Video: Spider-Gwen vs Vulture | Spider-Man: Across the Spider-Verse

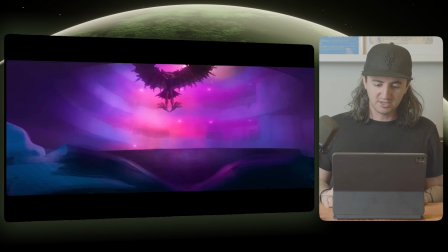1482s
So for the actual landing of this character, they are actually, from what it seems like,
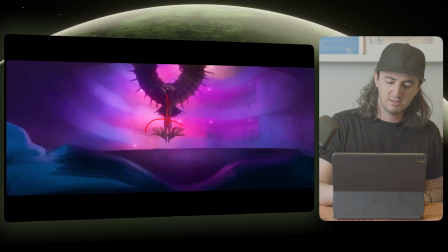1486s
stretching the legs beyond the edge of where they would normally be away from his head. Because you can see they have the head here and the feet here, and then they really increase the distance between the bottom of his feet and his head so that he kind of absorbs into that landing pose.
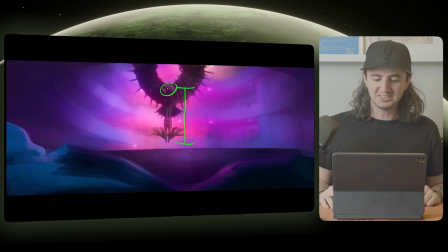1504s
And the way that you're able to track his head is they have these really bright white eyes functioning as the thing that your eye will stick onto as you're watching this pose.
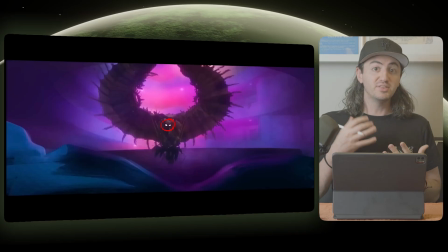1512s
So one of the basic principles in animation is called overshoot. So the way that this character lands on a ledge, he's not just landing and then stopping like this,
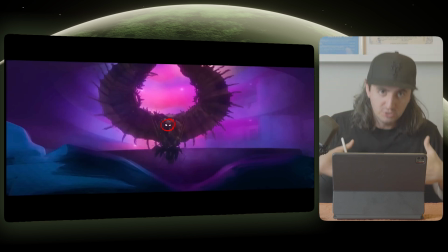1520s
he's actually landing and then his head kind of overshoots its position and settles into his final rest pose.
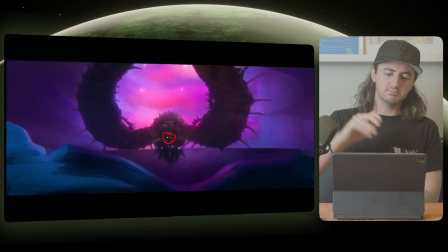1525s
But you can see that the head actually moves down to here, almost where his knees are.
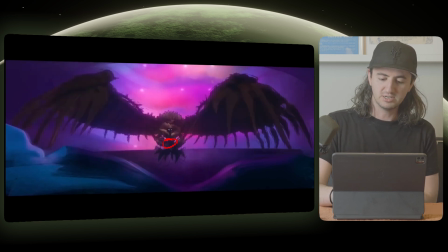1531s
And when the character stands up a little straighter, his head was all the way down here, but now it's moved back up from the overshoot, and now it's sitting up a little higher.
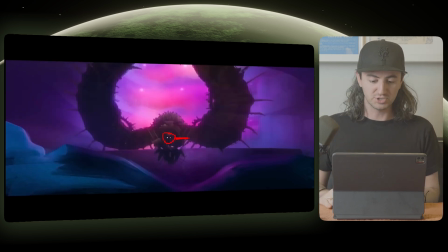1540s
So everything in this shot really does have some overshoot on it, including the wings. So let's see what I'm talking about here.
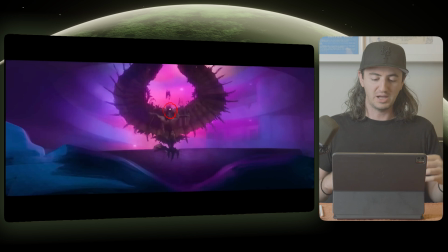1545s
So the way that they are handling the wings here is almost like a tentacle, if you want to imagine, where the motion of the wings actually starts kind of at the shoulders.
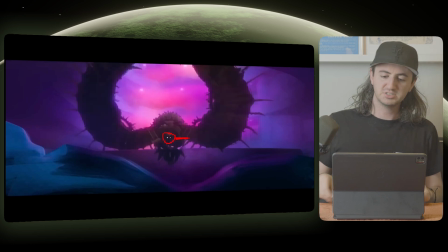1554s
So you can see the shoulders come through, and they are the first thing that moves down like this. I'm going to change that color again. So the shoulders are moving down this way first, from here to here.
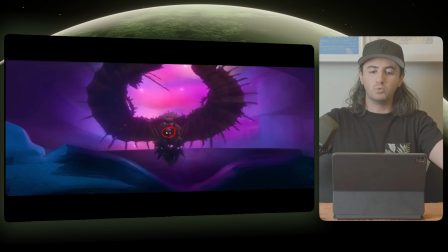1565s
You can see the shoulders are the thing that's going to make the rest of the wing move. So you have to start with the movement on the shoulders.
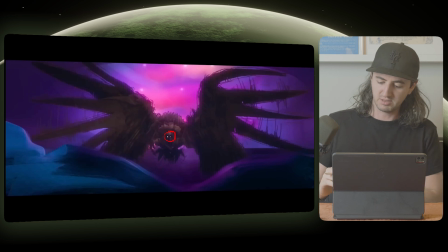1571s
Then you get the rest of the elbow kind of coming through here, where let's say this is the elbow right here.
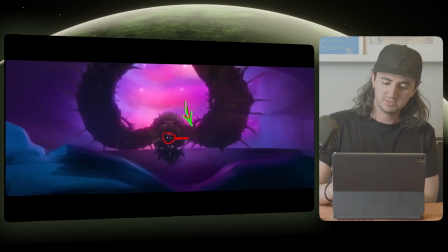1577s
It's going to come down the same way that these shoulders have moved down. So the shoulder moves down here, and now that's whipping the rest of it around. So what you have from this frame to this frame is the fingers
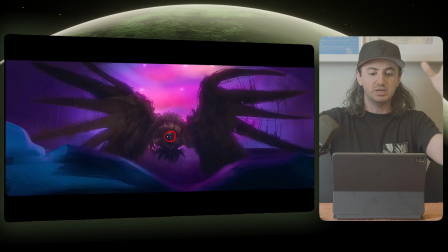1589s
are actually moving so fast because they're being whipped that it is covering up the elbow.
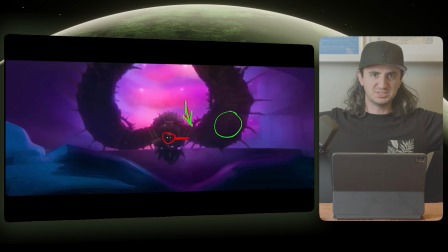1594s
But if we were to interpolate where that elbow would be, I'm saying elbow, it's just the pivot point for the wing is what I'm using that as a short phrase for.
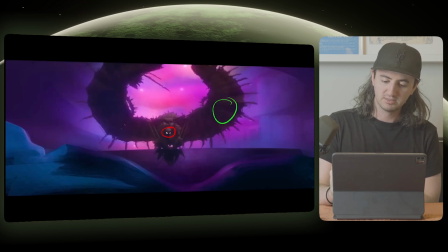1602s
So the elbow would actually probably be somewhere around here, because now it's whipping through, but it's pulling the fingers along with it.
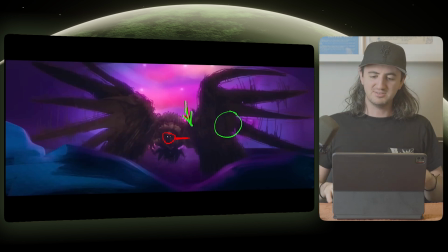1611s
And you get this really cool wraparound effect where the feathers kind of act as fingers to like flip in front of you. I imagine that this wing flutter is still on the rig itself and it's not hand-drawn, but you do have a lot of additional hand-drawn elements on top of that silhouette to give it that chaotic feeling of being out of a sketch,
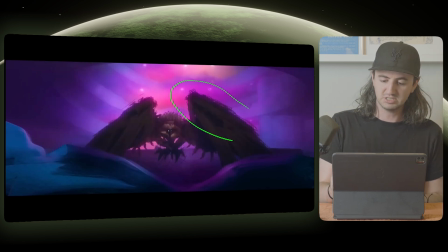1629s
which obviously you can see along the edge here.
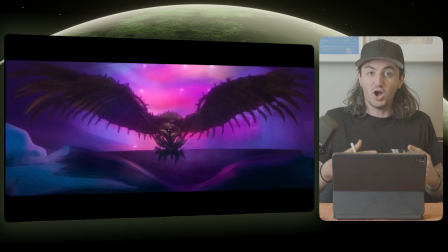1631s
So even on a pose that feels pretty symmetrical like this, they are implementing some asymmetry to make it a little more visually appealing.
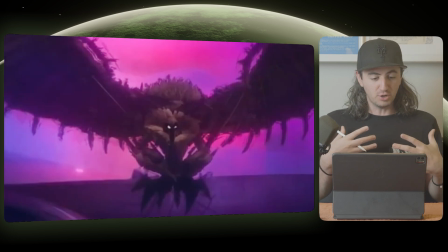1639s
And I'll show you what I mean. So it feels like the weight is actually shifted over just a little bit onto his right side here.
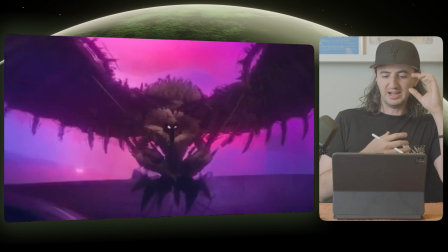1645s
So it does feel like that his left eye is a little bit squished up than his right eye is. You can see that it's a little bit smaller. But also you can feel like the weight of his shoulders is actually just a little bit off kilter,
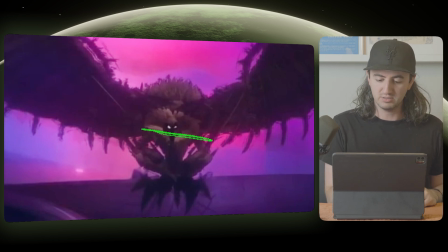1660s
meaning that the weight is distributed and his hips would be like here. So he does have some asymmetry to him. It's not much. It doesn't require a lot of asymmetry to make a pose feel more appealing, but it's just a simple trick that they are utilizing here and throughout this scene.
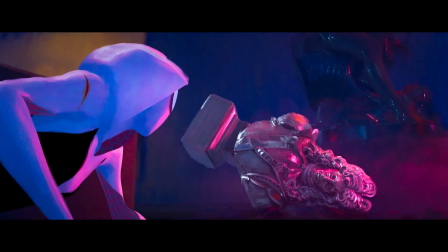1676s Oh, look, it's your cousin.
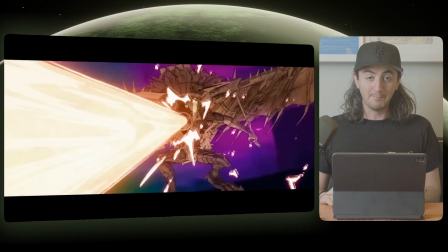1681s
Okay, we got to step through this charge up shot because my goodness, this is some brilliant 2D effects work.
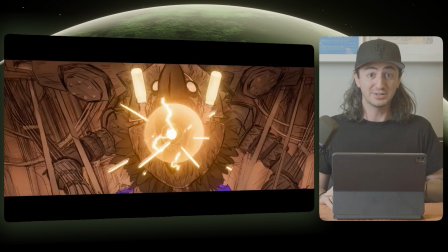1687s
So if you're a 2D artist and you worked on this movie, good job. Get yourself a raise. So let's look at how they do this flash frame here because I think it's really interesting.
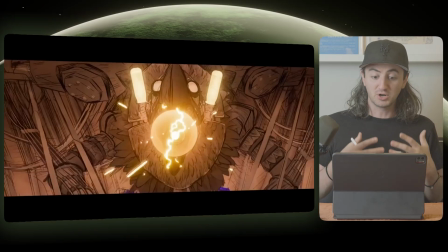1694s
Anime flash frames are almost always unique.
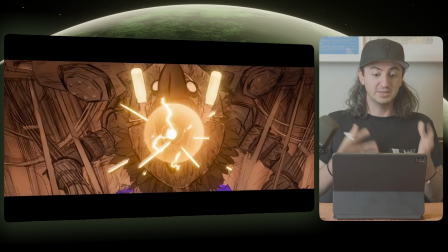1697s
So there's not really one steadfast rule to use for these flash frames, but here's some techniques that you can take from this shot if you're studying it frame by frame. So obviously this effect is really bright. So just like when you film a campfire, the fire itself is going to be really bright and you're not going to be able to see anything behind it. But if you expose for the background, the element itself of fire is almost always overexposed.
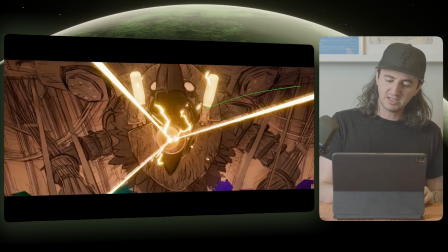1716s
So they actually kind of do that with this effect here, and I'll show you what I mean. So they have this effect. Obviously this is really bright and it's peaking as bright white as anything on him.
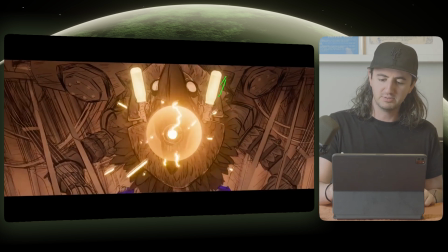1725s
And obviously you have these tanks kind of filling up as they go, which is super unique.